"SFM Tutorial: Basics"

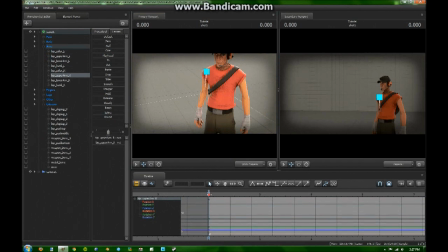So for instance, with the Scout, if I want to take his arm, and I'll have half a second, him moving it up, just have him swing his arm up. I think he's going to say hi to someone. Also, another thing is watch the shoulders. Source Filmmaker has an issue with shoulders.
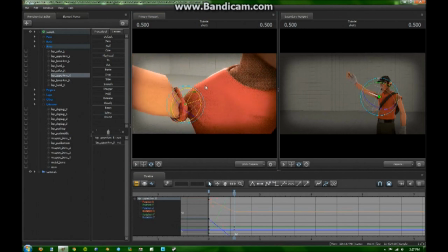He hates them. And I really have no idea how to make the shoulders look good in this kind of pose. I think the main thing to do is to bend at the actual shoulder and not the arm too much. Because I guess realistically your arms can't bend that high, so use the shoulder tip. Anyway, so there's that.
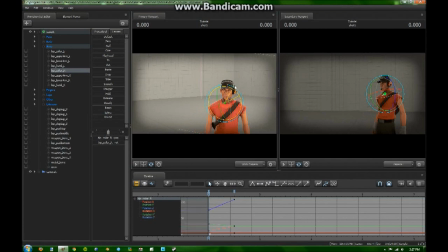Put this back down here for the first frame. So in the motion editor, this would normally look like this. Moves his arm up. That's pretty much it. In the graph editor, you can add things like this in. So I say I want to move his arm up, but when you move your arm up like that, you don't just stop at the top. You know, I guess your arm would bounce a little bit, kind of like that.
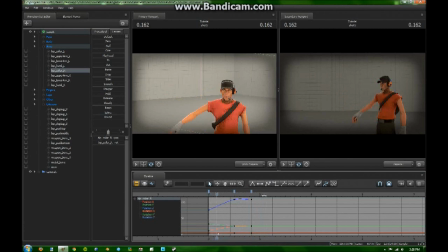So now when he moves his arm up, it kind of has a bit of a bounce at the end. Looks a little more natural. And then if you add that onto the arm as well,
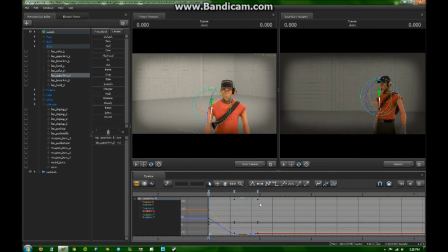oh, okay, that's weird. There's one of the issues with Source Filmmaker is rotation. It doesn't like it too much. It has issues with rotating. Let's try that again, shall we?
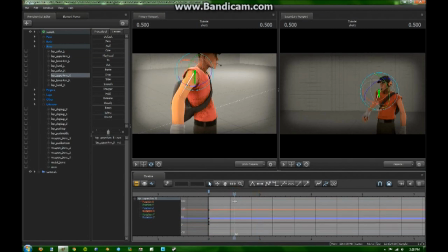So, arm animation. Let's try having it just go straight up. Oh, that's backwards. See, I'm not an expert. So, yeah, if you use more than one of the X, Y, or Z axes, it's going to have some issues with animating the rotation.
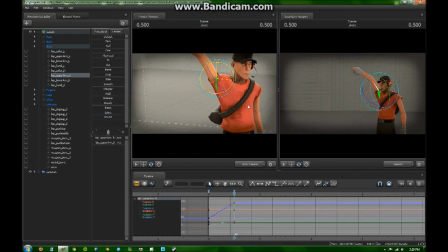So I would suggest just using one of these rotation things if you can. Otherwise, it's going to mess up a good amount. So now I have it moved like this. I add in the kind of like a buffer keyframe. And as soon as you add that other one in, it's set to kind of make a nice smooth curve between them, which adds that nice bounce effect.
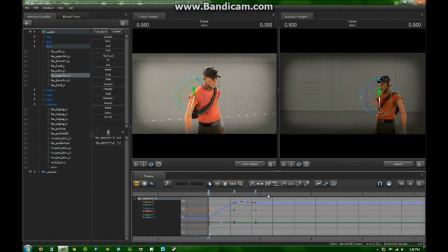See? Personally, I think that effect looks a lot better and actually a little more cartoony in my mind.
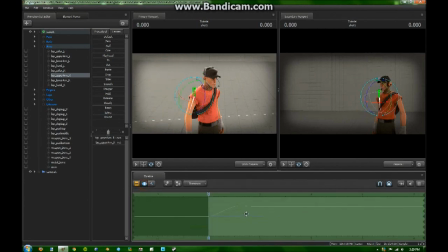Motion editor is good for like robots and stuff that move very jerkily. Graph editor is good for humans and animals.
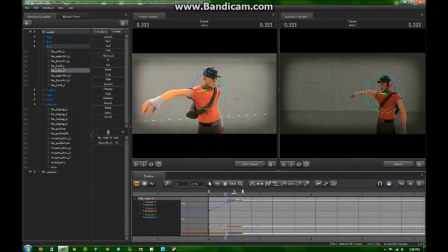Alright, I'm back. Recording software is iffy because I don't feel like paying for it. Anyway, recap. So, you can change... I would suggest using the graph editor as much as you can. The way I eased in using the graph editor is I used to just use the motion editor, so for
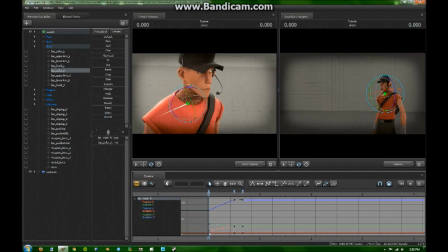Spy and Sniper 2, I started using the graph editor for their hats, just, to get used to it. And then I moved on to using graph editor for everything, and that's pretty much all I use now. Motion editor is really, I don't use it for much, just to set up the main scene. And even then I use the graph editor more now. So I'd say it's a good idea.
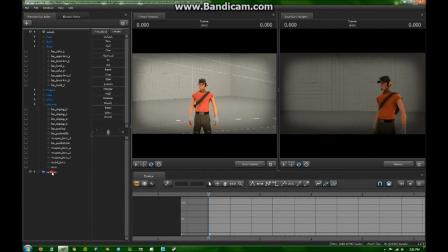What else should I talk about? Oh yes, camera techniques. I forgot to talk about the lenses of the camera.
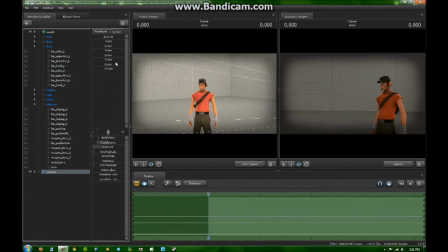So these, I didn't use these much either, but then I read a tutorial on them, and I found that apparently
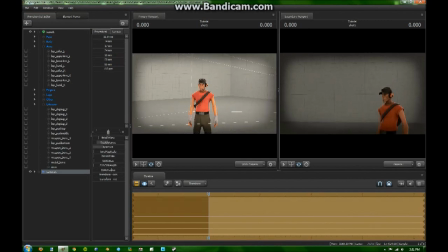using 50 is the best, which doesn't seem to make a change here, but I think a lot of people use 35, which is a wide field of view. You can see a lot more, it's easier to move around in Source Filmmaker, but 50 adds the best cinematic effects for good medium range shots.
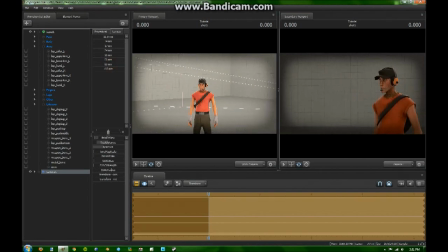I think 85 was for close-ups, and then I think 35 was more for long shots. So I generally just use 50, because I usually have medium range shots. And it makes them not look stretched or distorted, the characters.
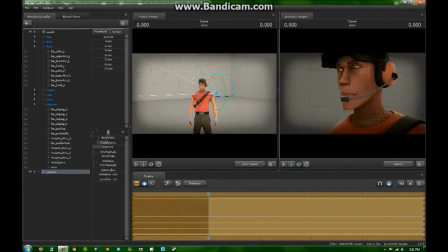So, other animation techniques. What else? Oh, okay, that's weird. Oh, everyone always likes my facial expressions.
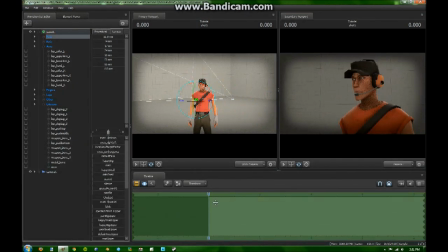Let's talk about those.
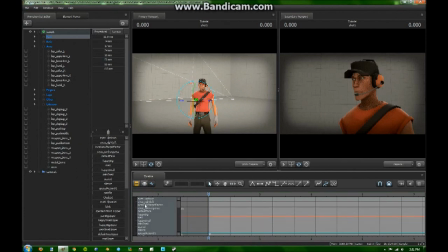So basically, facial expression-wise, one thing is that, see, when you select the face, this point that appears here, that's where his eyes are looking. I didn't quite get that in the Valve tutorials, and I imagine that might be just because I'm me. But, so if you want to, if you have a character off in the distance, I can just
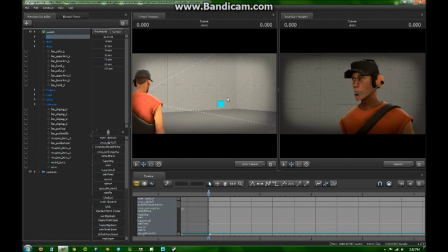drop that on the character in the distance, and he'll look at them. So it's a lot easier to maneuver his eyes. And like Valve told me, which I never really listened to, don't use the eyes up and down thing, because that just messes it up. I'm not sure why they have that lever. Anyway, so looks like I chose the wrong scout.
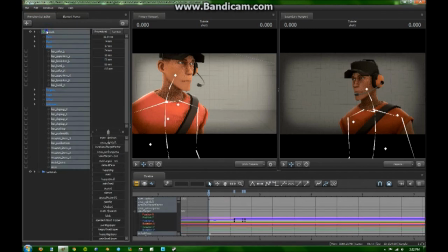Silly me. Let me get a new one. Yeah, that's another thing. Don't use the default Team Fortress 2 models.
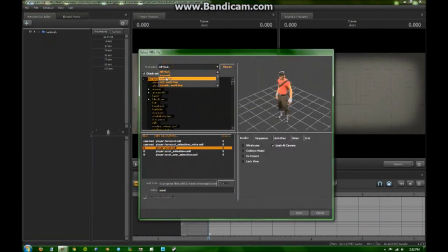You want to use the HWM ones. I don't even know what that stands for, but they have much better facial editing. So a lot of people are asking me how I get those facial expressions. I'm guessing they're probably using the default Scout and other class models.
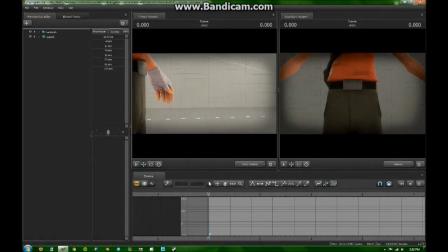When you use the HWM models, you get a lot more control over the facial expressions. But actually, it is a bit of a trade-off, and I'll show that maybe later.
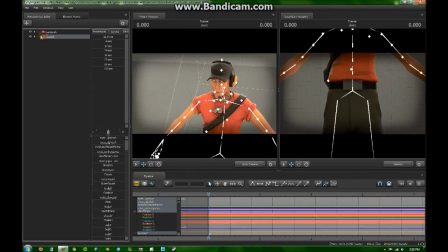But the main thing is with these guys is you get the phonemes, so you get automatic lip syncing. Looks like you actually get a lot more controls over the hat and whatnot, because I didn't see that before.
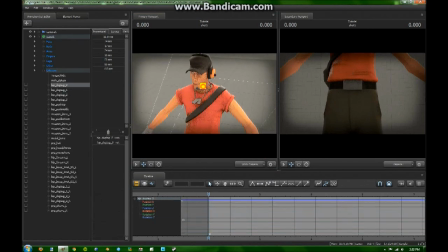Let's move the dog tags out of the way. Yeah, I didn't see the hat controls before, so actually this might be even better that way too. I don't think it's any higher quality, graphics-wise, but it certainly is much better facial-wise. So let's get his face now. Grab his face, have him look off in the distance somewhere.
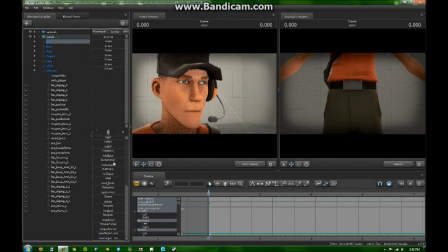That's pretty good. So, yeah, if you see, now I have a lot more options in the face. I can do a lot of stuff. Now, Valve is awesome and supply a bunch of default things. So you can have him be that's happy, apparently. Here's happy small, there's a bunch of good stuff.
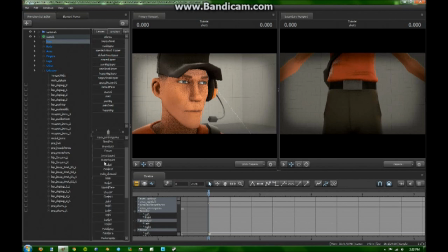Scared. But personally, I like to just toy around with these until I get what I want. And the basic things I'll do is I like to have the eyes open almost as much as possible, just because if you notice in animations,
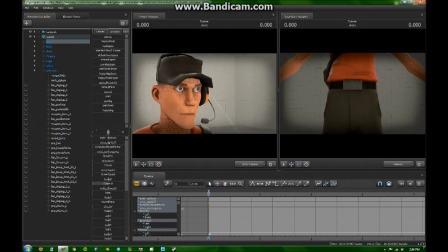movie-wise, characters tend to have larger eyes, so you can get more emotion out of them. In games, you don't really need that because you don't ever see the character's eyes, really. So for animating Source Filmmaker, I like to have the character's eyes open a little bit wider. And that's a little too wide, but maybe that wide, because compared to their squinty little normal wide.
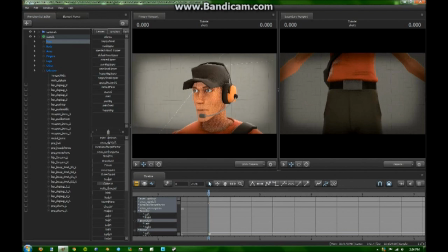So, like that, maybe. You can get a lot more expression out of that. So, you know, surprise, just basically, you know, brows up. You can do a lot of confused surprise, all that sort of stuff.
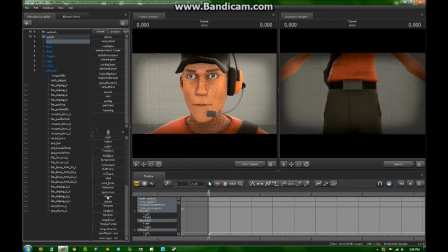So this is mainly just a lot of toying around with the different sliders and seeing what happens. Most of them are self-explanatory. I'll explain a few of the weirder ones. So you got smile, that's pretty basic. Multi-smile, I'm still not sure what it does. It kind of just either scrunches or stretches the smile, which never looks really that good. I never got the point of it.
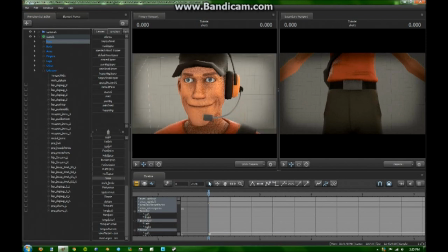I suppose it's useful in some situations, but yeah. I guess if the smile looks a little too wide, you can scrunch it a little bit. But yeah, I would never use it to the full other one. Dimple. I think it actually takes out the dimples.
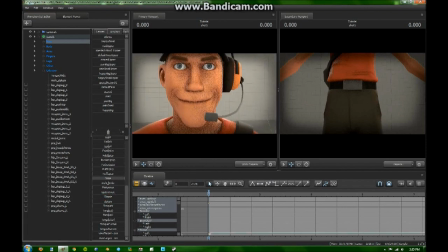He looks less wrinkly when I use dimple. So you can make characters look a little bit younger if you use dimple, sometimes, correctly. Right here doesn't look that good. Zip lips. Doesn't do anything unless you have the lips open. It's a bit weird of an effect. It closes his lips on the outside but leaves the center open.
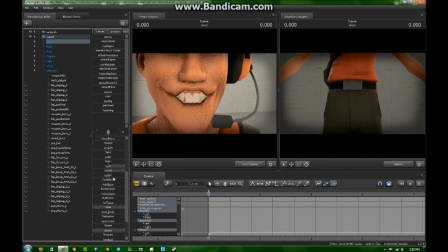So if I want, like, it was a really weird looking thing there. It's kind of freaky. I don't ever use zip lips. What else? Tongue. I never really have a reason to use the tongue controls, but they're there, and I use them sometimes.
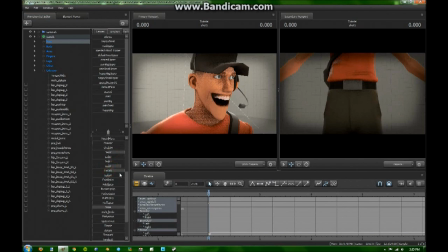It's good to have. It's creepy looking. Yeah. Upper lip too high is not good. You usually want to go the lower lip, being the one that's open. Keep the upper lip not too high. Otherwise it just looks like they're snarling.